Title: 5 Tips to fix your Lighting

Here's how to simply fix the overly high contrast lighting, and you don't even need extra lights. Again, these are general considerations, but tweak until you are happy with it. Balance the lighting of the entire scene.
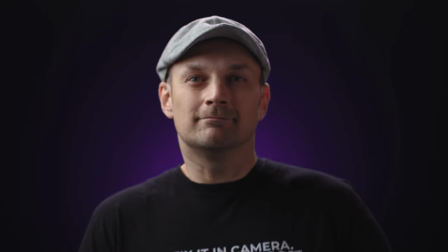[4:21]
Make the background just a bit darker than the foreground. You want the most important thing in the frame to be the brightest and most in focus.
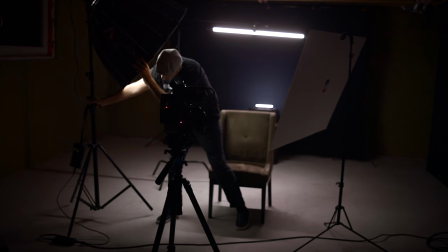[4:28]
You are directing the audience where to look. If there's still too much shadow around the eyes, physically lower the lights a bit or move it closer to the camera.
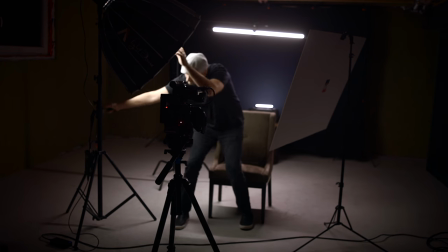[4:36]
Diffuse the light if it isn't already. Soft, diffuse light is more pleasant on the face than hard light.
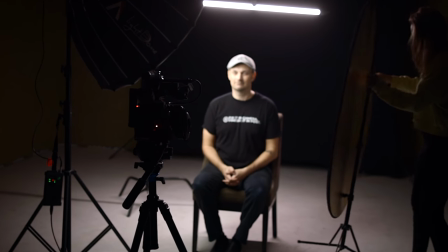[4:42]
Add a bounce on the shadow side, move it closer or further away to achieve the desired effect.
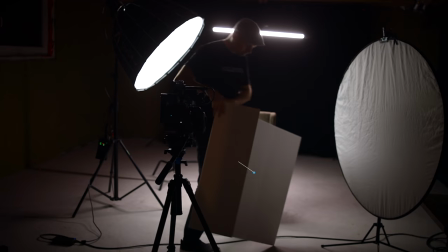[4:47]
You can use a bounce even something as simple as foam core or cardboard from your local craft shop or art supply center. Anything to bounce light back to the subject. The contrast from one side to the other shouldn't be too drastic. Let your audience see the details in the face. Let them see the eyes. make it inviting or if you try paramount lighting or
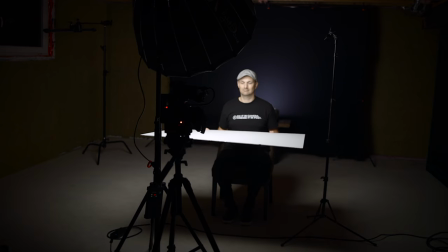[5:08]
butterfly lighting add a bounce below to lighten up the shadows under the chins and
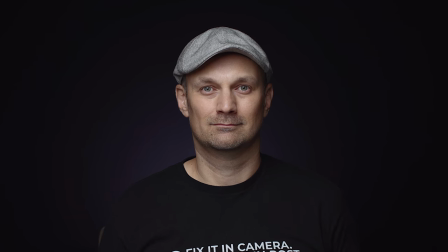[5:12]
eyes play around with your lighting I know I have experiment with the key light placements adding backlights find what works best for your videos and what you're trying to communicate I'm just scratching the surface with how lighting can affect what you are subconsciously communicating to your audience and sometimes subtlety is the key. Understand your message and it will help you understand how to light it. Have you guys seen these types of high contrast videos? What do you think? Is it overused? Is it used well? Let me know what you guys think. Also, what setups and solutions do you guys use to light your video? As always, thanks for watching. Give me a big thumbs up. Subscribe. I'm Rafael. I'll talk to you soon. Bye for now.